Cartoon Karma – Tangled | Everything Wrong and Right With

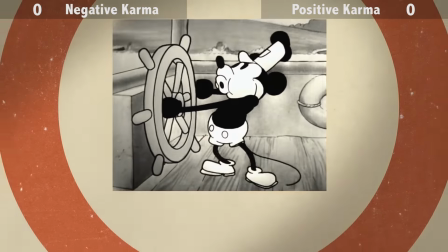I really do love that they point out this film makes for 50.
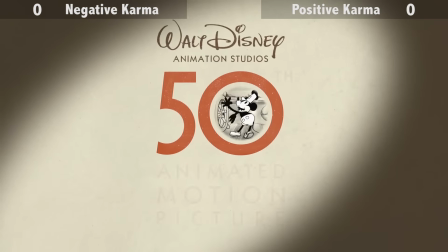Time got it so steeped in Disney lore that even if you prefer a recent film, none of them are as suitable for this milestone as this one.
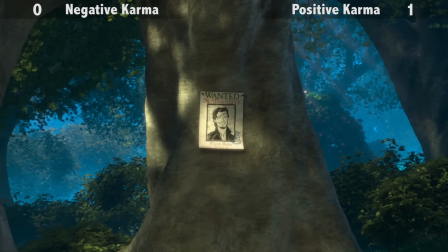This… is the story of how I died.
Don't worry, this is actually a very fun story and… The opening narration is a big positive right off the bat.
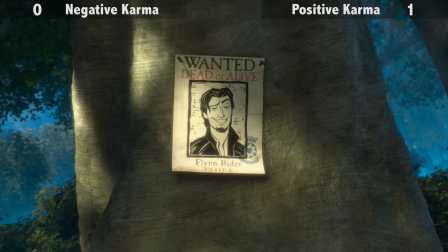It establishes the tone perfectly. You can tell the filmmakers aren't embarrassed to be making an unironic, genuinely fun Disney fairy tale, and that helps so much.
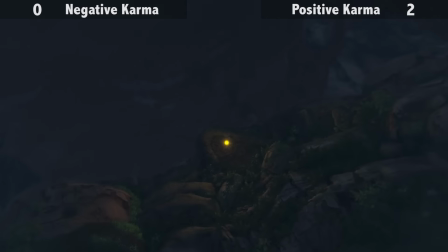The prologue is easily one of the best parts. It's such an evolving setup, and arguably better than the original tale.
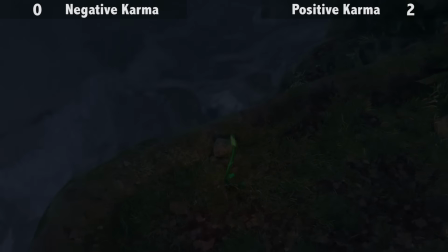If anyone ever says old-fashioned fairy tales are dead, just point to this to prove them wrong. D'awww.
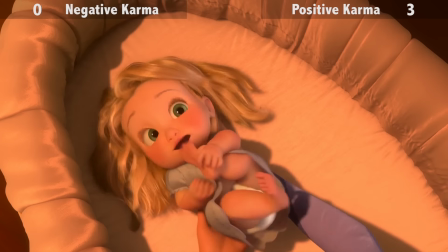Disney has always done adorable babies well, but just look at her and tell me your heart doesn't melt.
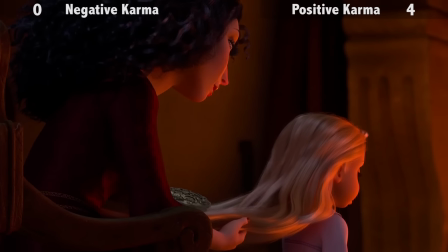That Gothel claims to be Rapunzel's birth mother, since she gains a delight from being manipulative, makes her that much more psychologically scary.
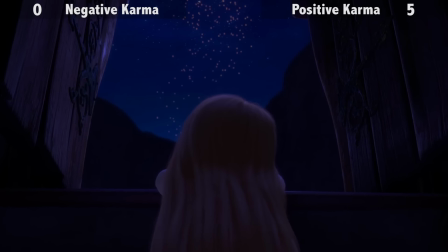The concept of the Floating Lanterns is another great one, it just feels so right that I completely forgot it wasn't in the original fairy tale.
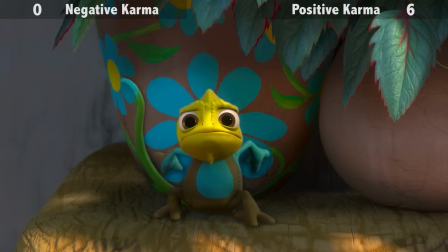This pot has a pattern of a flower here, guess what it's missing later?
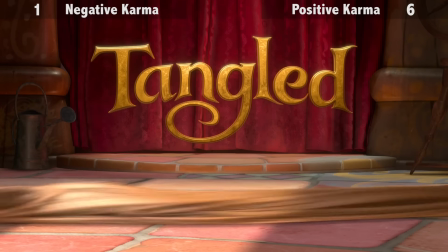About the title change, the argument of young males not wanting to see a film with a girly title has some truth,
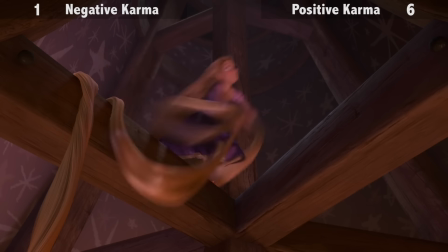but I don't have to like the tradition of renaming a fairytale's title to a disyllabic adjective this film kickstarted one bit.
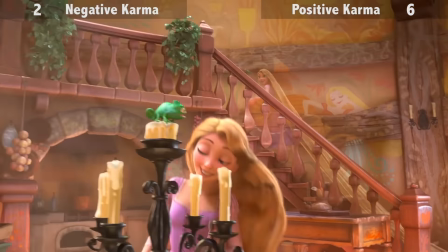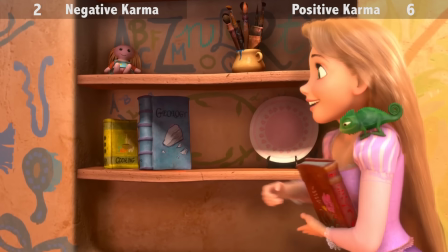The songs are largely catchy rather than exceptional, but this one is great for kickstarting the film with lively energy, and establishing the film's complete lack of cynicism.
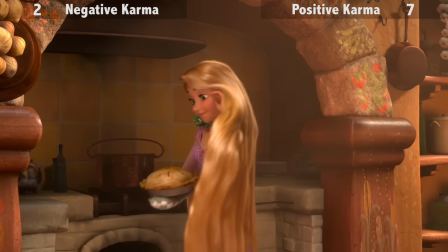Also, the humor. Tangled relies not on wink-wink gags or the low-brow tedium common in children's cinema.
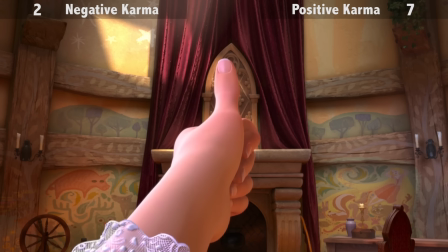It's funny simply for being funny, without being silly, clever, or sarcastic. A genuinely guileless comedy?
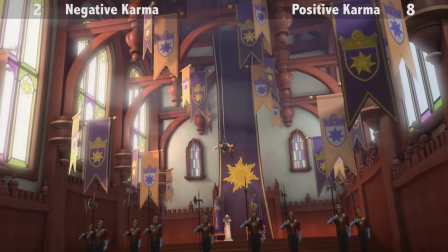Glorious. Eight guards, and yet not one of them is actually WATCHING THE CROWN.
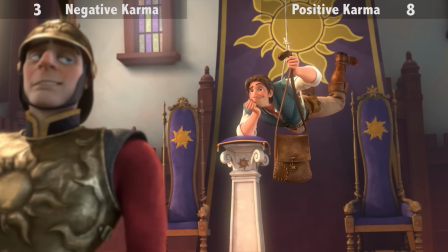Oh, hay fever? Yeah.
This is what I mean.
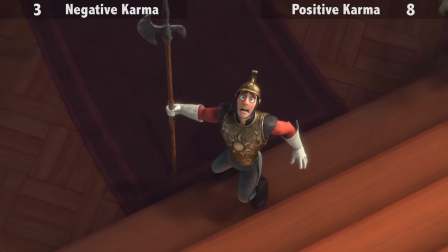The film has a breeze of contemporary humour, but not in a snarky way. It's just funny, no caveats attached.
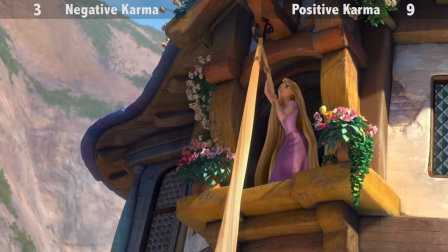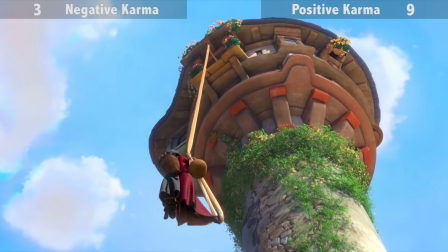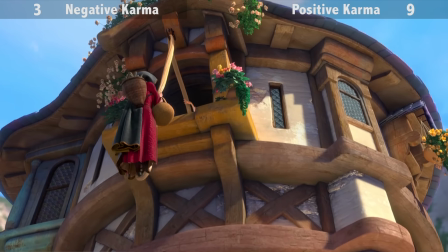The score really works, combining medieval motifs with expected techniques. Alan Menken rarely gets credit for his scores the way he does for his songs, so I'm acknowledging him now.
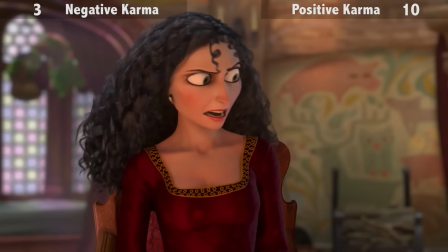So does Rapunzel's hair need brushing to turn Gahil Yun? The magic is mostly consistent, but isn't always on the mark.
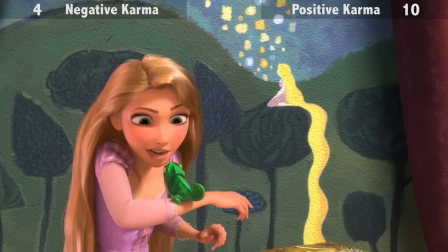Wait, didn't Rapunzel say she was… Doesn't quite match up, folks, does it?
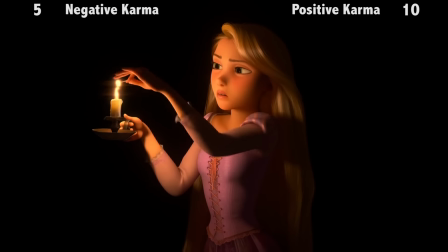Here we have the film's best number, it accentuates Gothel's hammy performance as she dances with lyricism, in true Broadway fashion.
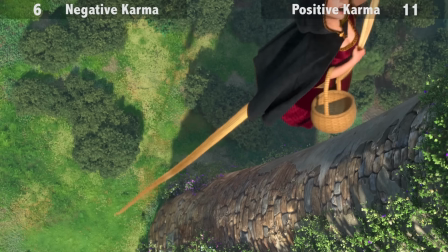How did Rapunzel's hair switch to hanging out the window? I love how their reactions are the same as their illustrations on the poster.
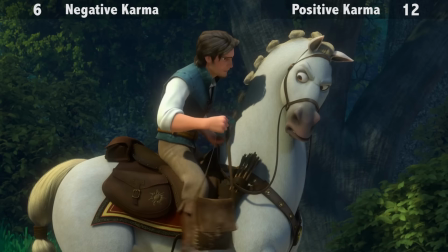Disney Animation has made many great horses, and here's another. The comedy that results from his job dedication is priceless.
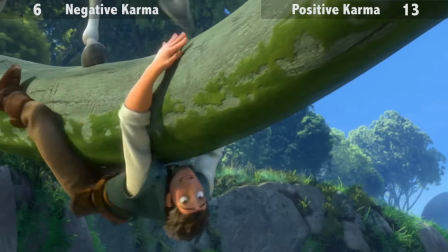The character animation is stronger than usual in CG features. It's one of many facets of Disney's cell animation that transitions effectively.
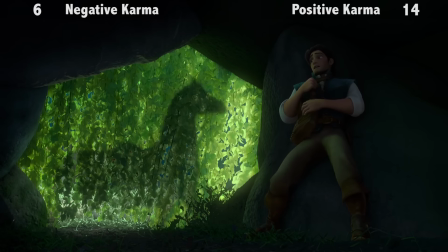Maximus is definitely able to smell him out through there. He followed Flynn's scent a further distance earlier.
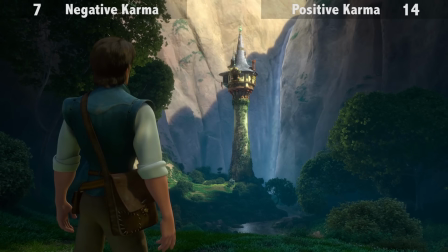So in all of 18 years, no one has stumbled upon the tower? No one? It isn't even that far from the kingdom. them.
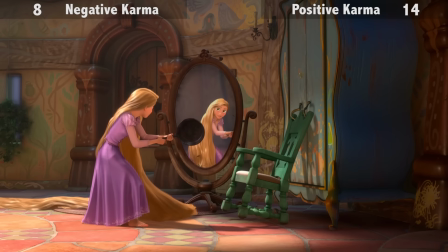The saucepan's end is facing away from the mirror. Guess which way it's facing next shot?
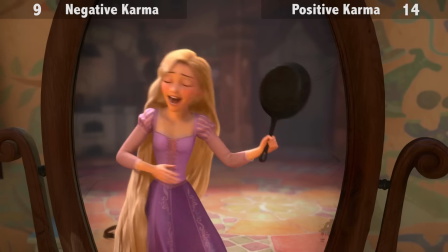She seems pretty ecstatic about it, but the delivery suggests this for other reasons I'd rather not think about.
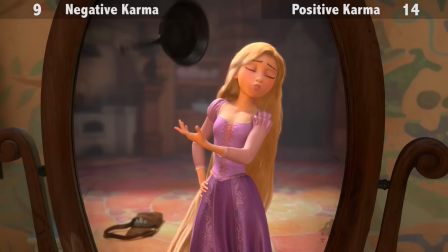The delivery just misses the mark.
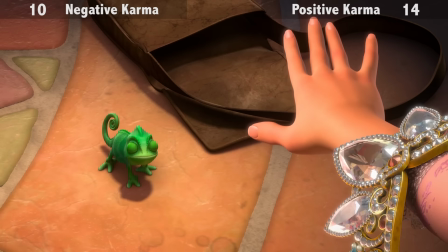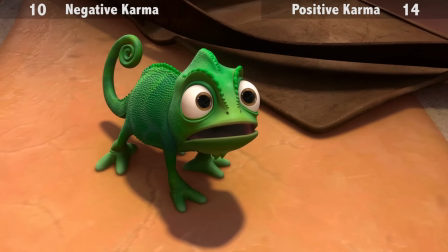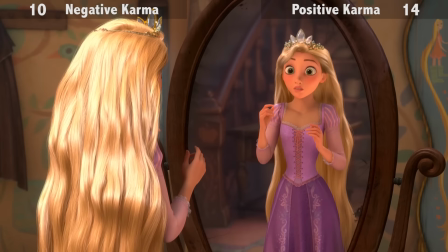Ha! Love it.
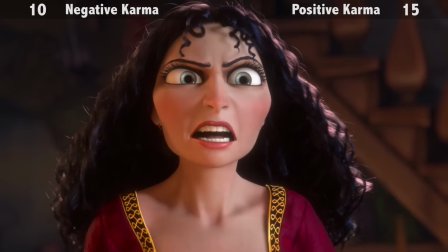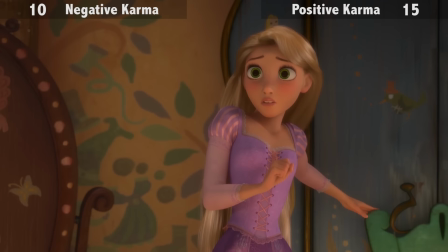This would be a good time to realize you're being manipulated.
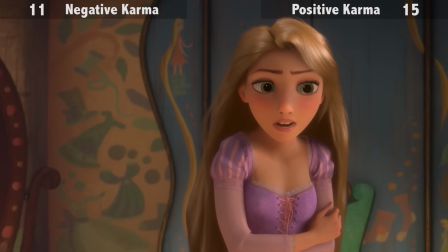How old must she have looked after being away for 3 days, definitely old enough that Rapunzel would've noticed.
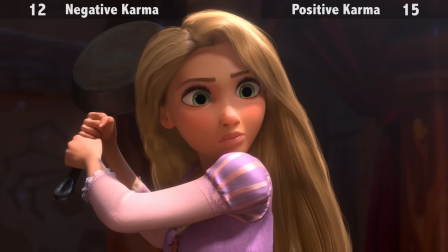The banter between the two does sometimes make them just that bit blander.
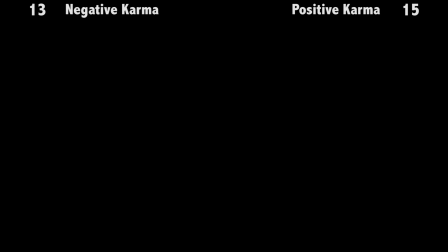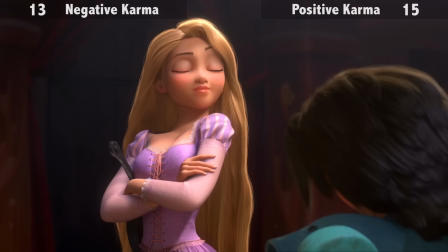Really, the humor works wonders. Even if that were the only thing it had going for it, the film would still be memorable.
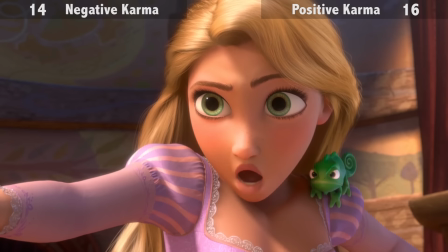Flynn goes from lying on his side to lying on his back.
And when I promise something, I never, ever break that promise.
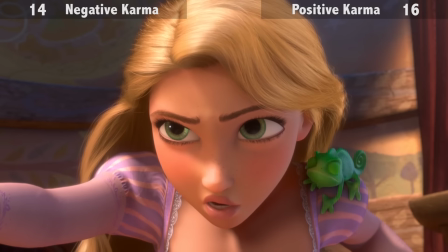That's clearly meant to be her telling the truth. So where does this fit in with breaking her promise to Gothel? It'd be fine if it weren't for her verbal tone.
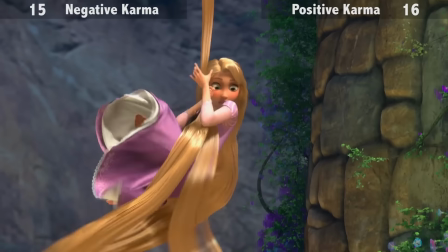All the development in Rake and Rapunzel's hair moved not realistically, but to explore character and emotion.
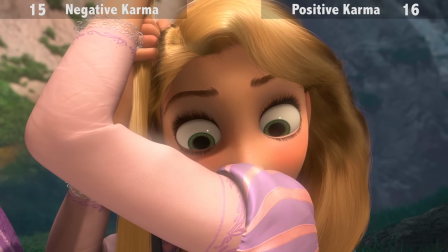Like the best Disney sell animation was so worth it. The characters in Journey are simple, but the film sells it so well.
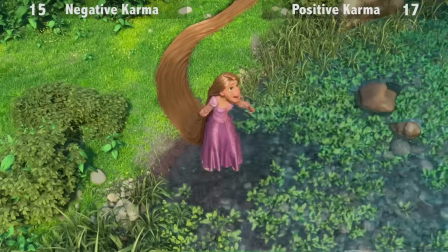The first time ever!
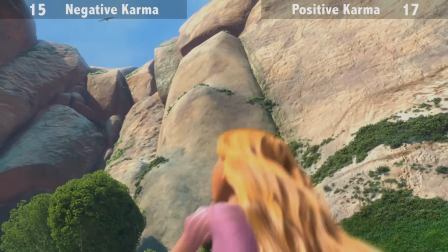Honestly, the reprise of her yearning song is weaker than the main version. It's mostly a standard example of the genre.
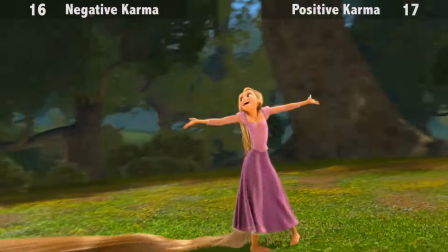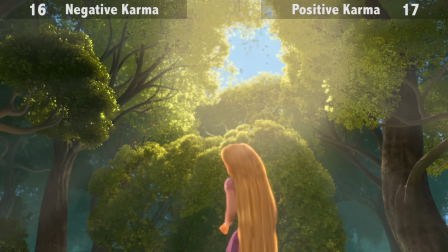The first time I saw this, I waited for the inevitable punchline. It didn't come, and I was so relieved.
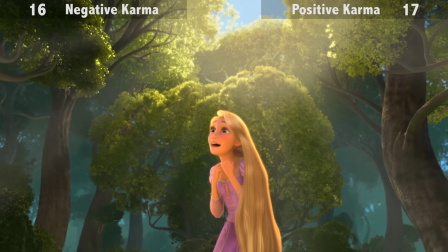The filmmakers are showing that the Disney tradition is none to be ashamed of for even a second. You've got to love them for that.
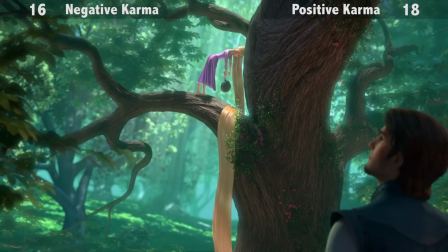I am a horrible daughter. I'm going back.
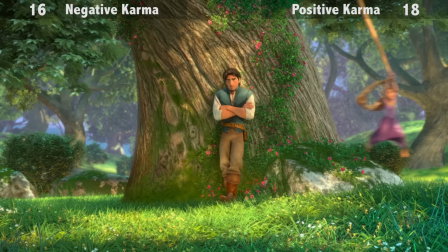I am a despicable human being.
Her swings between elatation and guilt is easily one of the film's funniest things.
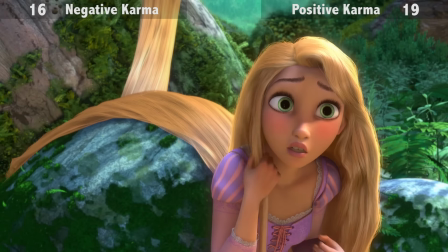Enough for me to single them out.
Crush her soul? Like a grape.
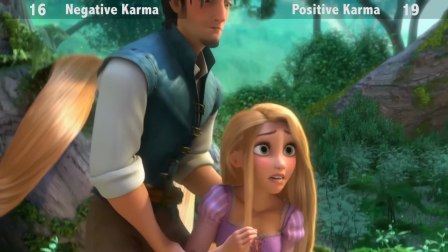That's a tomato. The joke's weak if it's not also a grape. That temper lookalike is so cute.
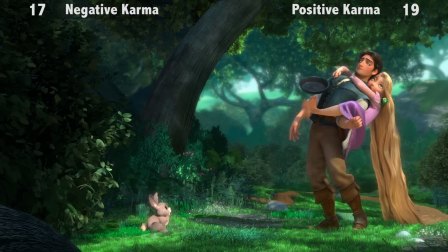Why are we not getting a close-up? It would make the joke funnier alongside being adorable. How did Rapunzel not know about the secret entrance?
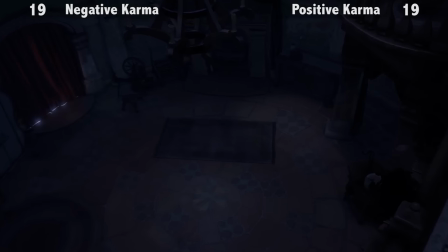Gothel would have had to use it when she was young and her hair wasn't long. All the curtains are closed here, yet they were open when Rapunzel left.
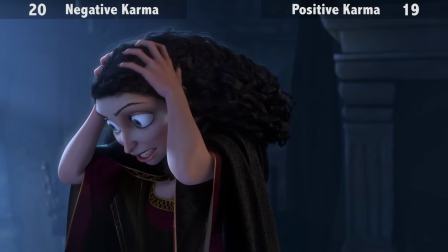On the one hand, this sequence demonstrates the artist's skill at lighting Gothel in varying shades as the scene requires.
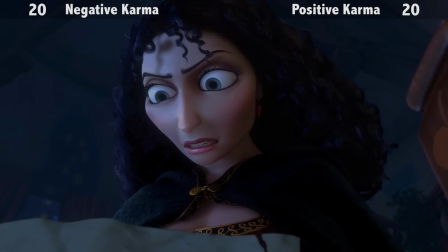But given her control of Rapunzel is based solely on lies, her credibility as a threat starts diminishing now, despite being psychologically scary.
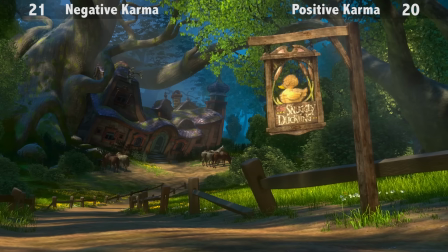This is a great example of how they sought to give the background not just the texture of oil paintings, but the depth too.
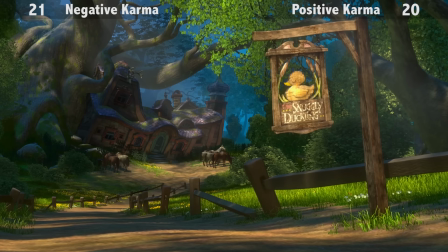Just look at the way the pub is portrayed. You wouldn't think you could do that with CG, but there it is.
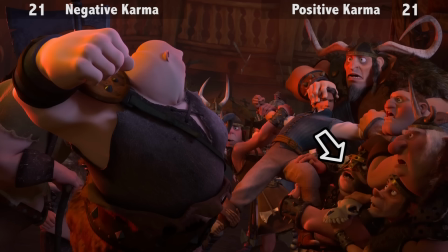Is that blood in your moustache?
We can see later his moustache is blood-free. This film shows blood, so it's not like it couldn't have here.
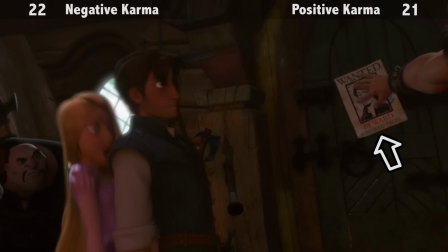That poster's text is different from the one earlier. How come the others don't state what the reward is?
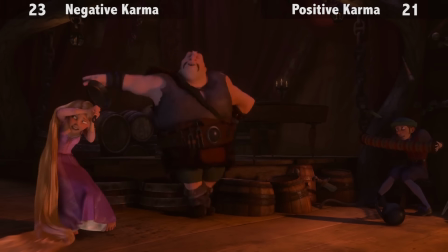But despite my evil look and my temper and my heart… I'm rather mixed on this number.
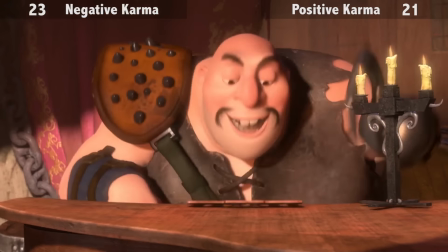On the one hand, it's the one song that's completely unexpected, given all the others fit neatly into established categories.
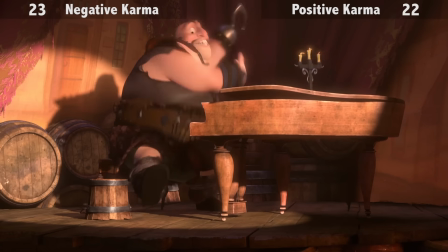Being surprised is good. But it also just doesn't work.
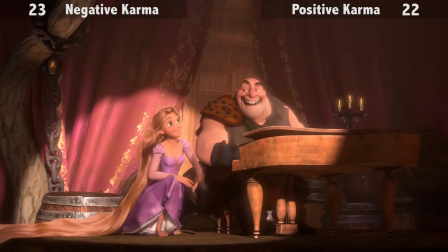It feels like it should be the film's best song, All Whacky and Delightful, but it just isn't, and I can't pinpoint why.
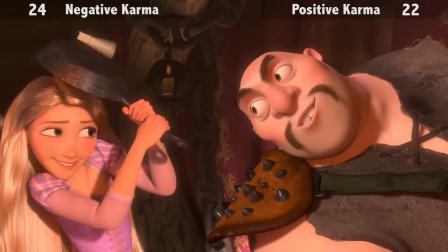Well, that must be a magic piano. Howell's still explaining it perfectly after having its keys knocked out.
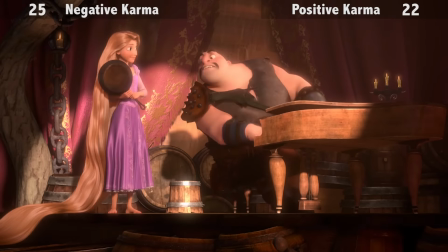Must be a friend of Elan's magic carpet. Gee, isn't it a coincidence that Gothel happens upon them straight away?
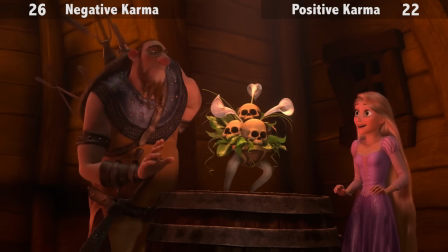But I still like this sequence for all the phased sight gags involving the burly men. then, hey, I said I was torn on it.
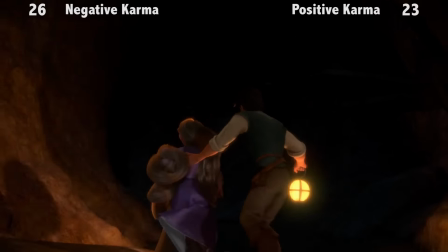Obviously the filmmakers play around with how much hair she has, but there's no way it's little enough to hold all of it in her hands.
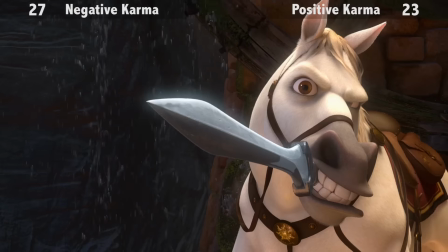The action-adventure parts aren't quite up to the standards of the comedy,
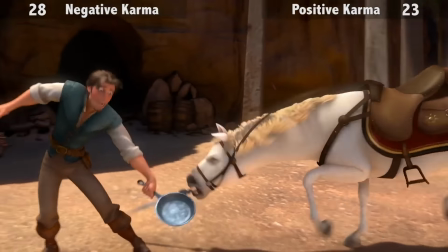but given we've established the comedy works really well, not hitting that threshold still leaves plenty of room to be more than fine.
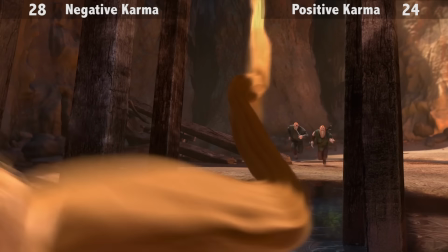If the hair was shorter before, it's really short now. Wanna guess what the body count is from this flood?
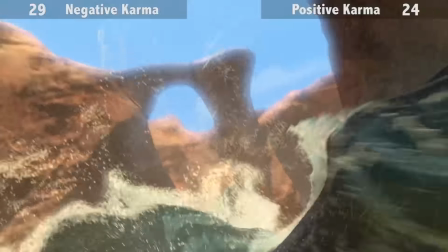Hint, it rhymes with zero. Oh wait, Great. That's the answer. Wish real life was that lucky.
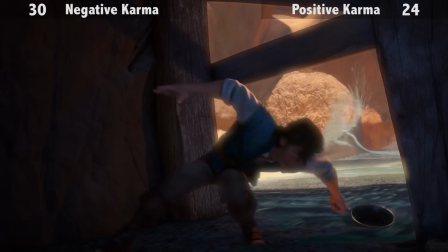The filmmakers make sure we see they reclaimed the saucepan, yet it's never pivotal again. There's a plant without a payoff.